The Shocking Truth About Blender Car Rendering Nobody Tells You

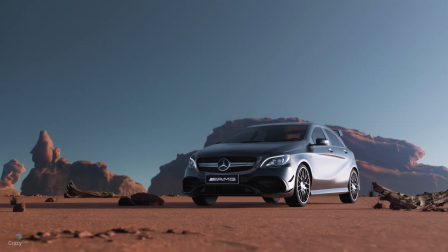Hello everyone, a warm welcome back to my channel. I'm thrilled to have you join me again as we dive into another exciting tutorial.
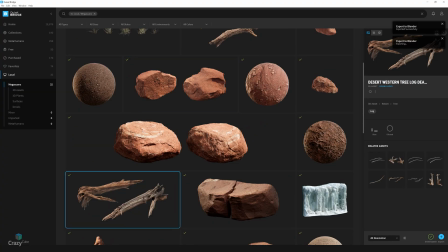In this video, I'll show you how to gather 3D models from different sources and then bring them together
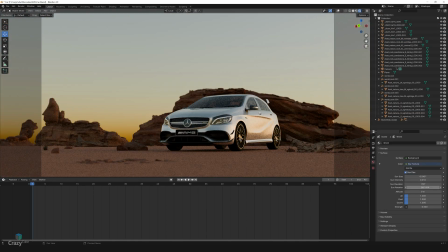with fantastic lighting techniques in Blender to make your scene look truly spectacular.
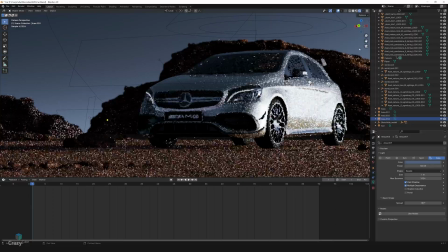At the end of this tutorial, you'll have a better understanding of how to set up a scene and give it a stunning look.
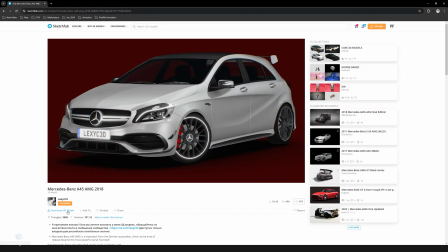But before we jump in, I want to take a moment to thank Lexi C16 for providing the amazing car model that we'll be using in our today's scene. It's available for free on Sketchfab. You'll find a link to this model in the description below, so make sure to check it out.
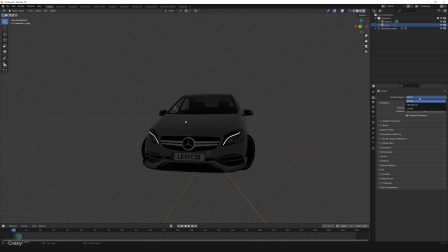Top right of the interface, select the render engine drop down and choose cycles. Next, we'll want to make sure that Blender is using our GPU to render for faster and more efficient processing. Go to edit in the top menu, select preferences and navigate to the systems tab. In the CUDA section, check that your GPU is selected.
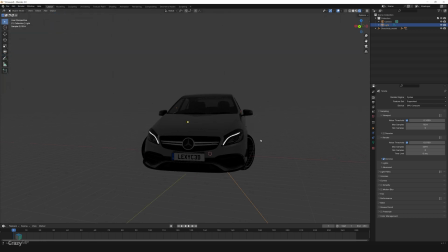This ensures that Blender will utilize your GPU when rendering. Now let's set up our camera to get the perfect shot. Select the default camera and under its setting, change the focal length to 60mm. This gives us a nice balance between a realistic perspective and a slightly compressed background,
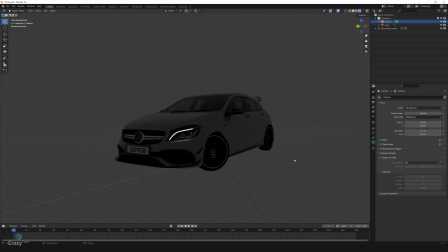which helps to bring out the car's features without too much of distraction. With the camera still selected, go to view in the top menu, then align view and choose align camera to view.
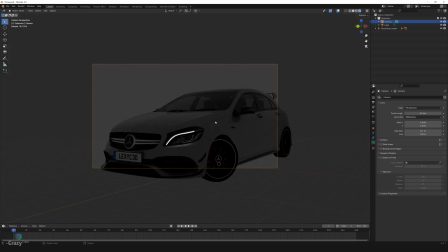This aligns the camera to our current viewport, making it easier to frame our scene. To fine-tune the camera angle, press N to open the side panel, go to the view tab and check camera to view. This allows us to adjust the view while the camera stays aligned.
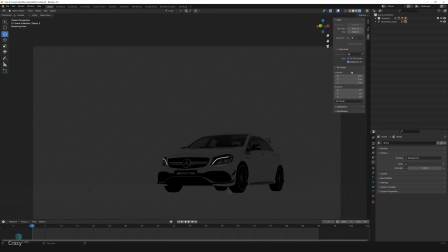Once you are satisfied with the angle, make sure to uncheck camera to view to unlock the camera in place and avoid accidentally moving it.
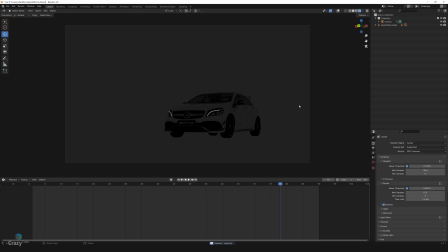For now, you can delete the default light in the scene as we will be setting up custom lighting later on. It's time to move on to building the environment around our car. First, we'll start by setting up the ground and its material to create that authentic desert feel.
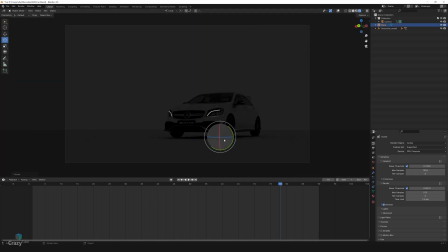I'll be using a sandy texture to match the arid environment. For this, I'll download high quality models and materials from Pixel Megascan,
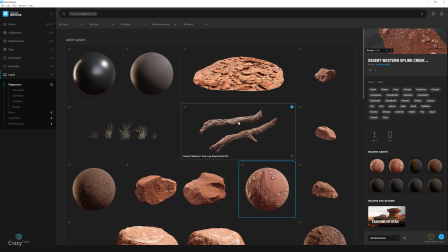which offers a fantastic library of assets to bring your scenes to life with realistic details.
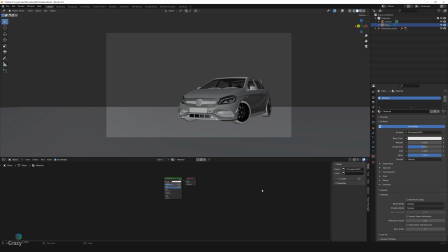So we'll download this material, and once you have the material, apply it to the ground plane in the scene. To fine-tune the texture, we'll need to adjust its scale and color. To do this efficiently, let's enable the Node Wrangler add-on. Go to Edit in the top menu, select Preferences, then Add-ons, and search for Node Wrangler.
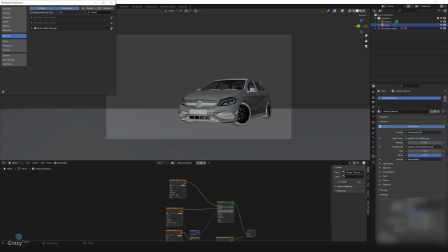Check the box to enable it. With Node Wrangler activated, select the Base Color node in the Shader Editor and press Ctrl-T.
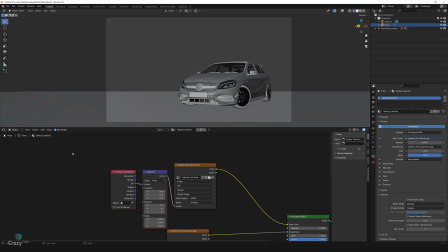This shortcut automatically adds a texture coordinate and mapping node connected to your texture, giving you control over texture scaling and rotation. Now connect the mapping node to all the texture maps to ensure consistency across the material. Set the rotation on the x-axis to 67 degrees for the correct orientation
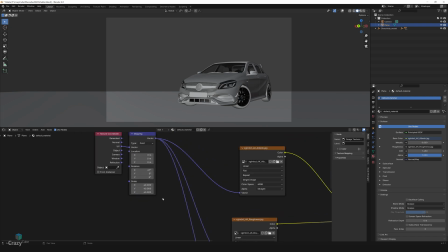and adjust the scaling to 40 to scale down the textures and fit the scene better. To give the ground a warmer, more desert-like appearance, we'll perform some color correction.
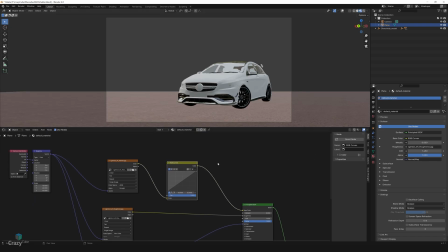Add an RGB curves node to the shader and enable only the red channel. Then slightly lift the curve upwards. This will increase the red intensity in the texture, giving it a more reddish hue, which is perfect for a desert environment.
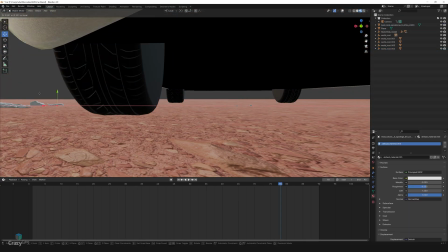Next, we'll add some nearby elements to give the scene more depth and realism.
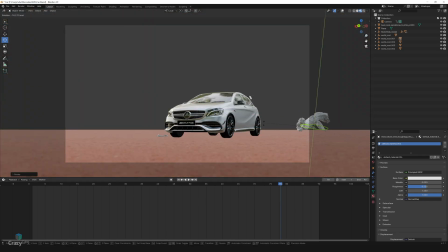I'm placing a few rocks and dead tree logs close to the car to create a more rugged and natural look.
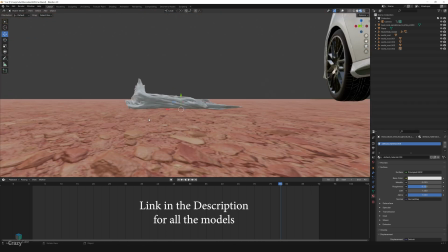These elements will help guide the viewer's eye towards the car, making it the focal point of the scene.
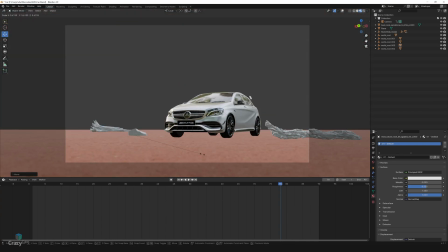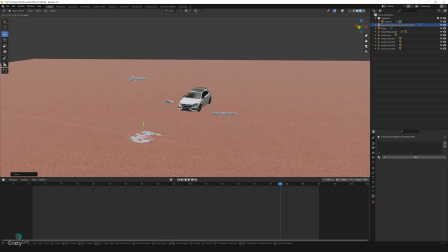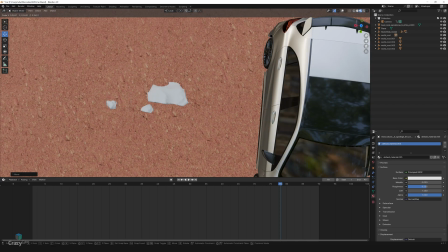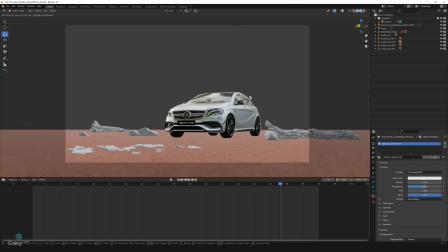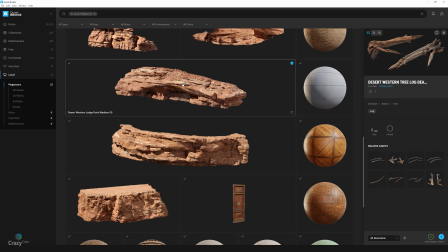In the background, I'll be setting up some desert cliffs at a distance.